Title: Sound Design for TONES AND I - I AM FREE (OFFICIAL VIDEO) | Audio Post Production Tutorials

Hi, I'm Benny Knott from Noisy Post, and recently I got to do the sound design for Tones and I's latest video clip, I Am Free, and I thought I'd do a before and after video or a breakdown of all the different sound elements that I added in. Let's get to it.
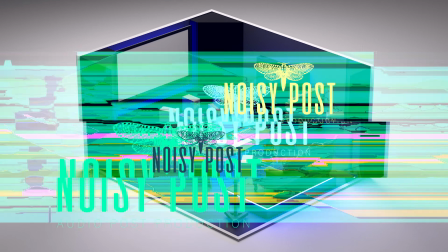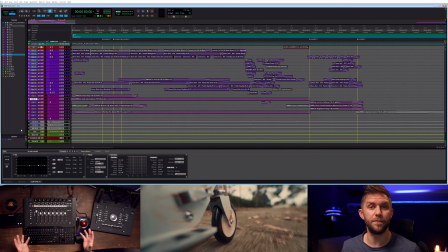0:19 So the whole first scene of this video clip has no music and actually came with no audio except for one piece of dialogue. Disclaimer warning, there is a swear word in it. But let's just watch that now.
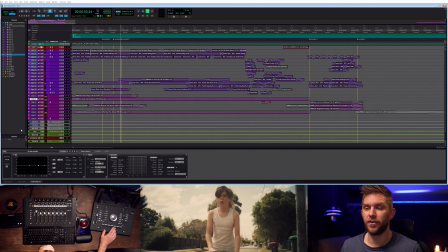0:31 So I had to borrow my daughter's scooter to do a bunch of foley, which was good fun.
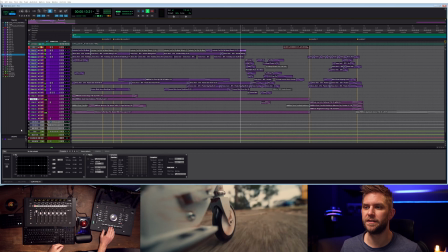0:40 Excuse those offline frames. There's something to do with the export. So anyway, the kid swears. There was some clipping audio as well. They didn't have a sound recordist, and I did my best to fix it up, but unfortunately, there's only so much you can do with D-Clipper.
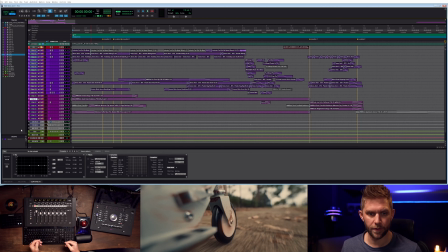0:57 By Isotope, but I'm going to just show you a few layers that I've added to this. So first of all, we've got our ambiences. So I've got, what have we got, about 5 layers.
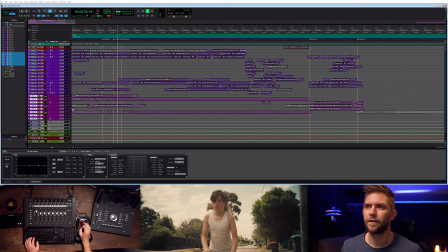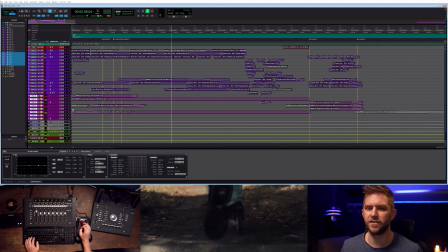1:15 I love barking dogs. I use barking dogs all the time.
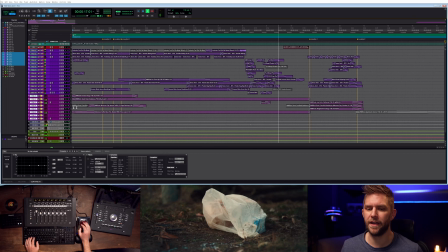1:23 So you'll hear a crescendo there. Oh, sorry, I've got one stereo hit in there.
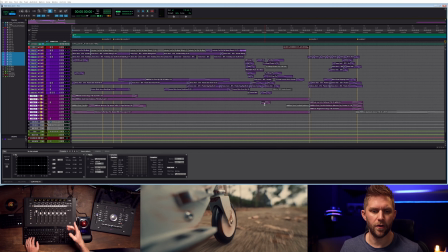1:31 And you can hear the transition change there to a different scene. So these are my stereo sound effects, and then the rest are all monos. So I'll just show you, I think this first few is the scooter itself.
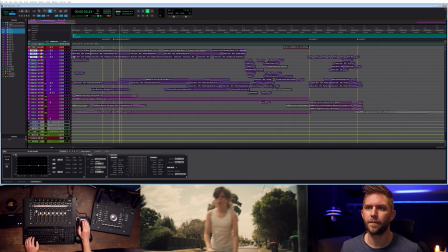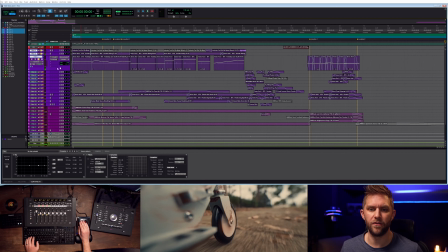1:54 You can actually hear, so that was me riding the scooter, and you can hear in this channel here,
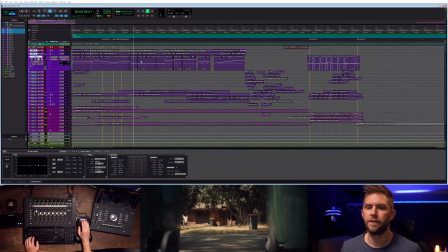2:01 there's my footsteps as well. And I've chopped it all up and timed it to go with the picture. And it also pans, so you can see the pan information here.
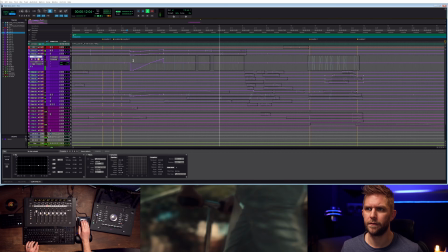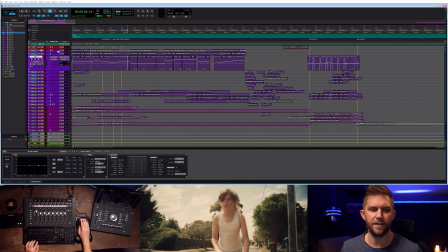2:20 So back to this first scooter sound is just a industrial
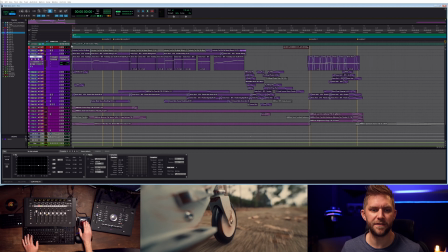2:30 cart rolling, and I like the meatiness of sort of that sound effect. And then I've got my own here.
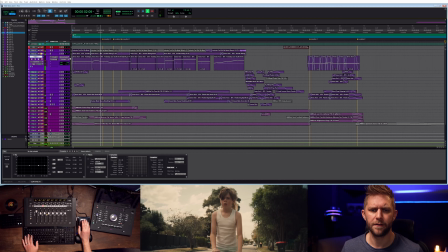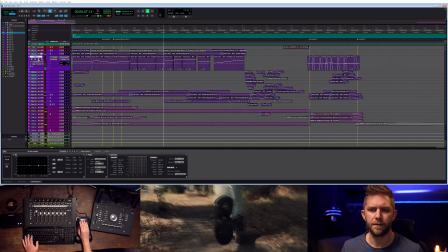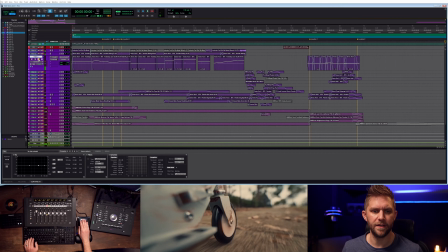2:46 And then obviously I've got the extra layer with the footsteps. Let me show you what we've got in these layers.
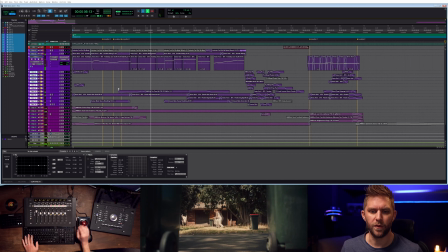2:58 So I've got some breathing, which is actually, that's a human male. So I got that from a library.
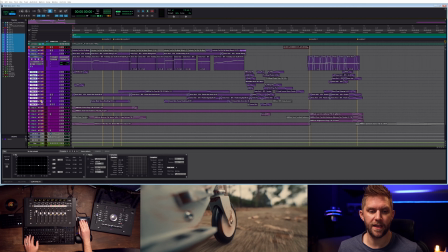3:04 That breathing there is just a male, but I've pitched it up. Then I've got plastic bag.
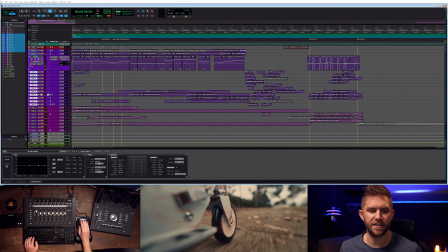3:18 So that plastic bag, there's a couple of layers of bits and pieces, but I recorded that myself with a microphone. And I've got some extra stuff in there just to kind of add the vibe. So the plastic bag comes in and out.
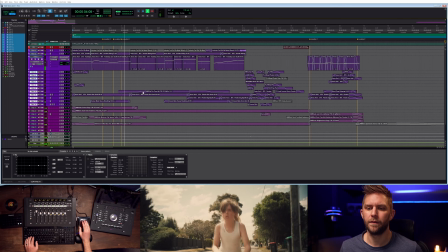I've added just a car passing just for a bit of interest. Even though you don't see a car, I just thought it would add something, an extra element.
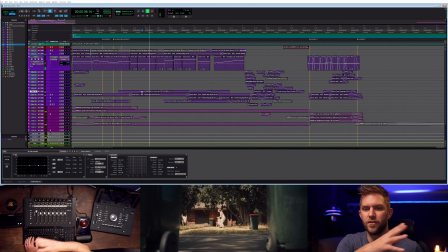3:50 In that shot, there's not really, obviously there it could be anywhere obscure, just kind of over to the left there.
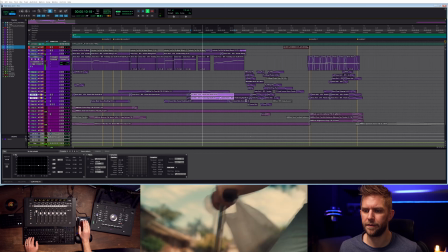3:58 And the plastic bags and stuff builds, so obviously, we go from, I always say obviously, I can't help it.
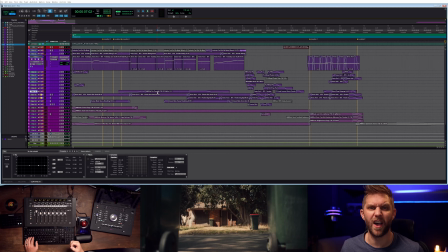4:07 It's just my I think.
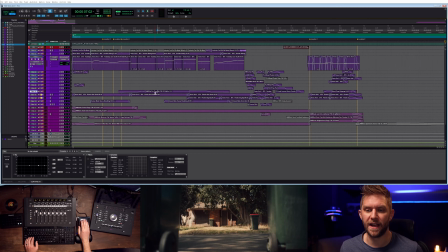4:08 I say obviously, but it's not always that obvious. But what I've done here is with this, obviously the shot goes, obviously I did it again. The shot goes wide here, so things like the plastic bag aren't quite as dominant as, say, this shot here.
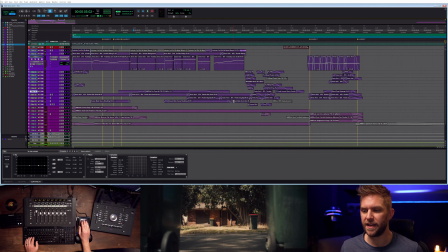4:24 You can get a close-up of the bag, and the breathing gets heavier, and what they wanted is a crescendo to the fall.
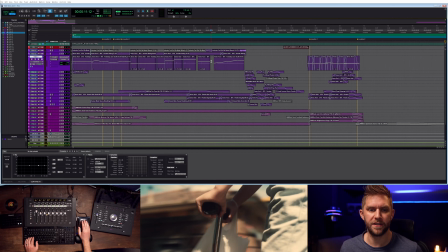4:32 So let's just play through that.
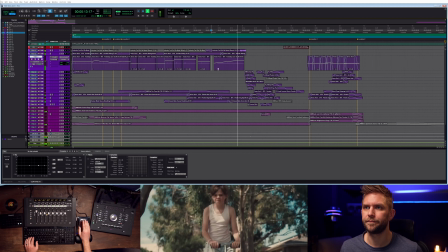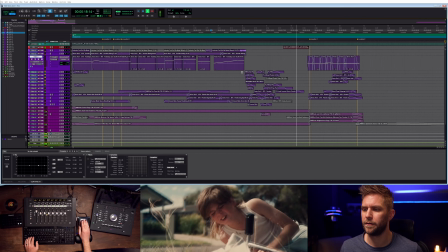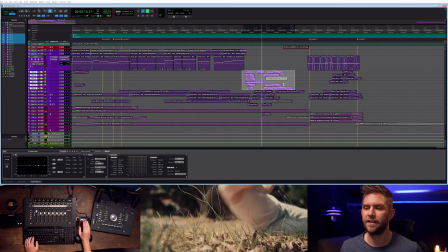4:44 So I've got a bunch of layers here. There's like a bone crack for the stick.
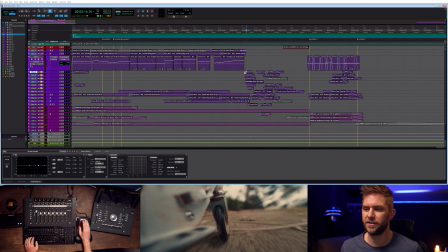4:52 I've literally threw my daughter's scooter on the ground, which I'm sure she'll love, but So I'll show you some of these layers quickly. So that's like sounds like a trolley smashing.
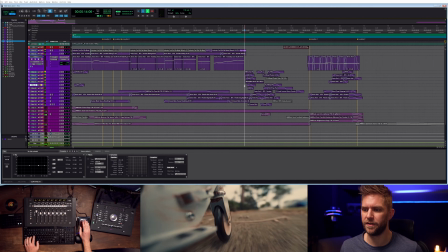5:11 So there's lots of layers in there. There's a wood snap. Another kind of metal impact. So there's lots there, and then there's...
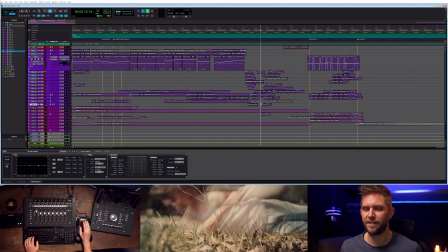5:26 And you can hear I've pitched that. It's a bit crusty, but in the mix you don't notice it as much.
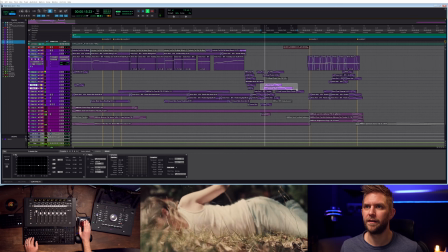5:34 And then I've got a bunch of like plastic and stuff going on there, plastic bag.
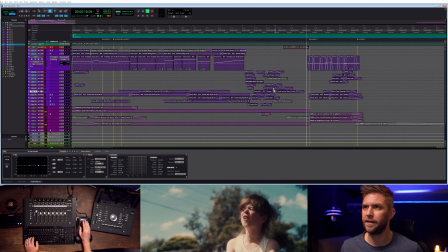5:43 Him kind of getting up.
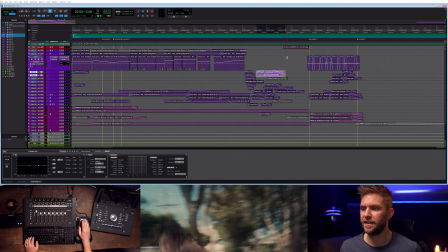5:49 So there's obviously like a carton of milk in there, so I've got that sort of stuff. Then he swears, and then the last scene.
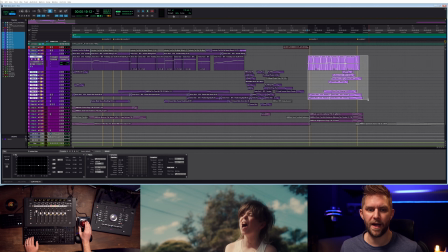5:55 So these are the sounds minus the ambience.
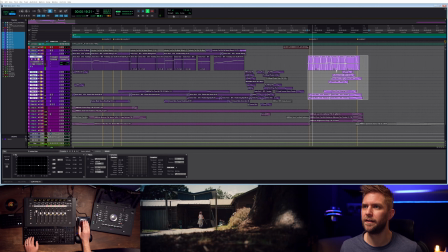6:00 This is the sounds. So we've got footsteps. You've got the... I've got dripping, because you can hear the milk dripping and stuff out of the bag.
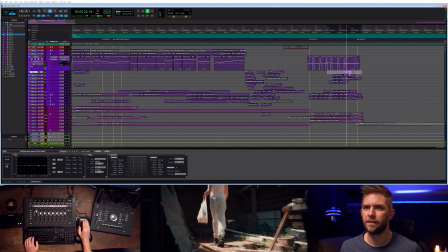6:15 We've got... There's the little wheel thing hitting the wall there. Scooter drop.
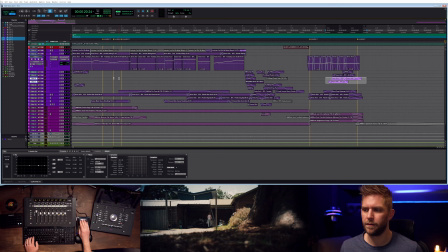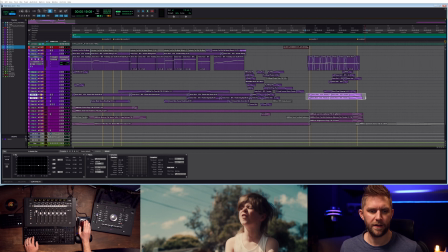6:33 So there's a couple of scooter drop sounds and the plastic bag rattling or shaking.
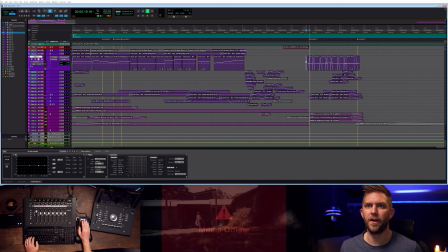6:42 And again, so I just recorded my own footsteps outside.
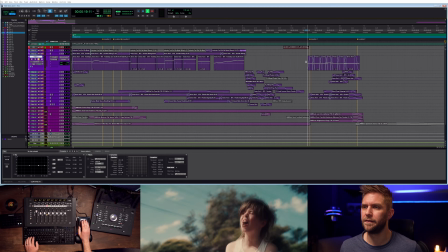And I use a lot of more like clip gain. These days, I think clip gain's so good. It's just quicker and easier to use clip gain on a bunch of this stuff. You can see things jumping up and down.
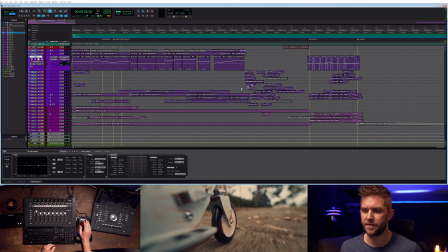7:06 Obviously, I haven't kept everything real neat with crossfades. Most of it does, but not everything. It's probably out of haste, out of working quickly. But that's all the different bits and pieces. So we've got a few ambiences, maybe 3 for each one.
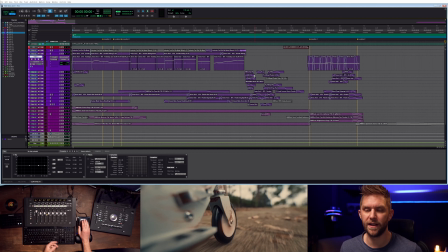7:22 And then depending on the sound, so say the scooter falling and him falling over, you can see there's heaps of layers of stuff in there. And most of the times I haven't got effects on these.
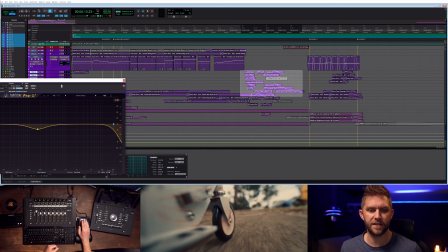7:32 So sometimes I'll use effects just to kind of clean things up.
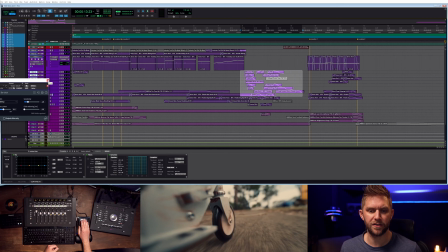7:36 But at the end of the day, so there I've got D-click to stop the plastic bag sounding too harsh. It kind of just cleans out the clicks, but just almost the crusty distortion, the high frequency stuff.
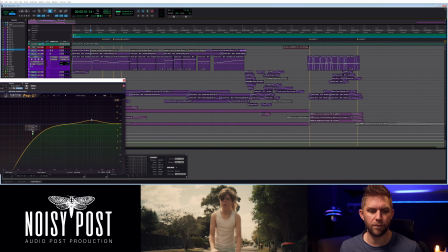7:52 And then I've done a bit of a roll off for his breathing, so it's not too heavy.
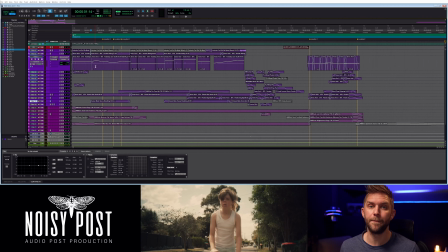7:56 But most of this, I'll do some clip EQ, which I love to use down here. So I'll rather than EQing on, and I know some of the old school guys will use EQ and then they use automation to print the EQ for each sound effect.